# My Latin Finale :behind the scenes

You're probably wondering, where's the actual scent? If it's not here, where is it?
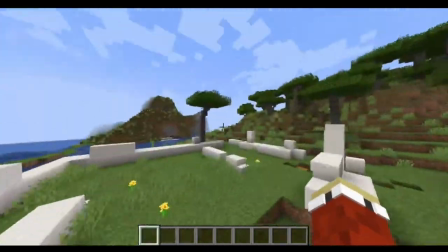263s
Well, the reason why there's so many acacia trees over here is to hide the scent
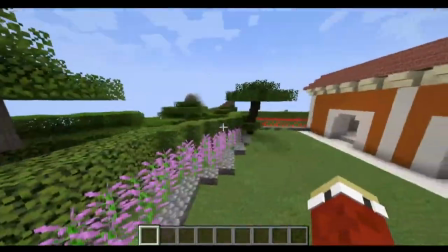273s
right up here and
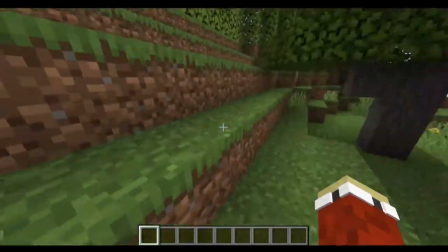279s
this actually isn't completely terrain down there's actually
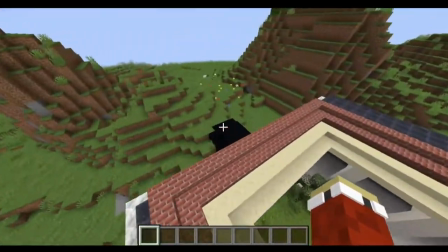288s
yeah actually this is the fall look at the set it's not complete at
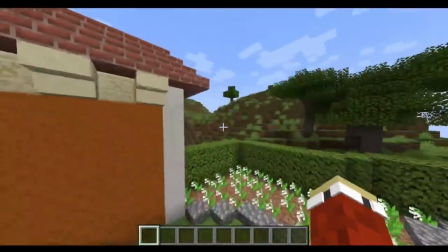297s
all it wasn't meant to because it was meant to have certain angles where you can see the full thing and
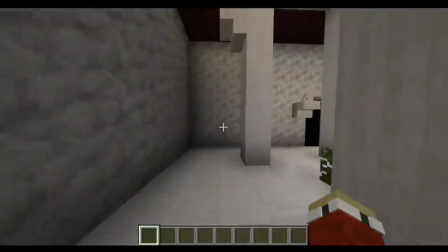306s
over here there's no doors and stuff like that because the main part of the
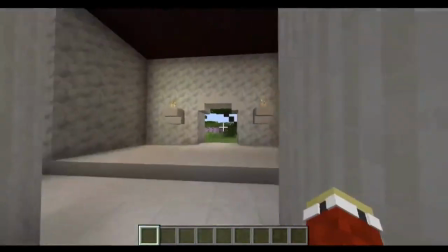311s
scene was in here and in the garden oh
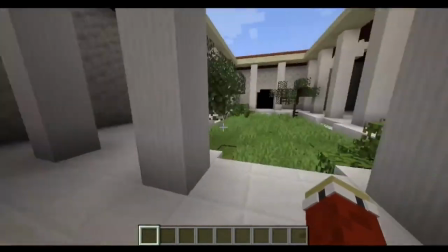317s
and I'm also using like a reverb mod here
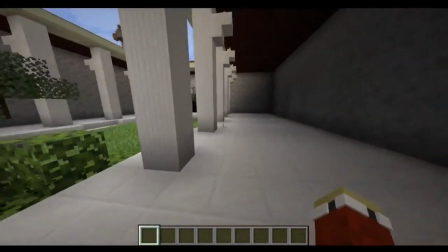322s
add some reverb and stuff like that and
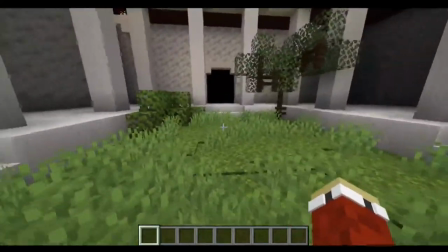328s
also for the sequence at the end when Marcus is supposed to go in the atrium.
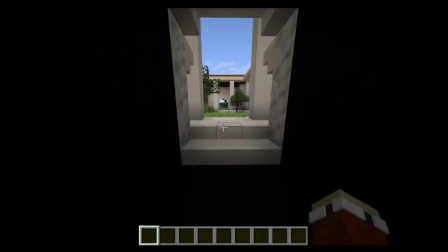337s
I have him go down this hallway, which doesn't actually go very far. It was just to add an effect.
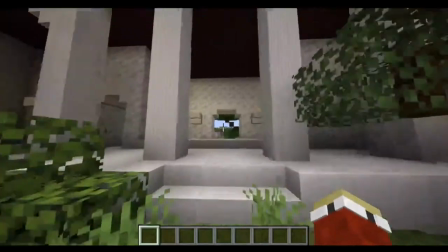346s
How was he an ending?
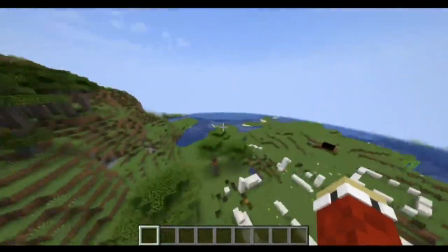352s
and yeah that's the full behind the scenes video. I hope you all enjoyed this behind the scenes video and thank you all for watching and bye!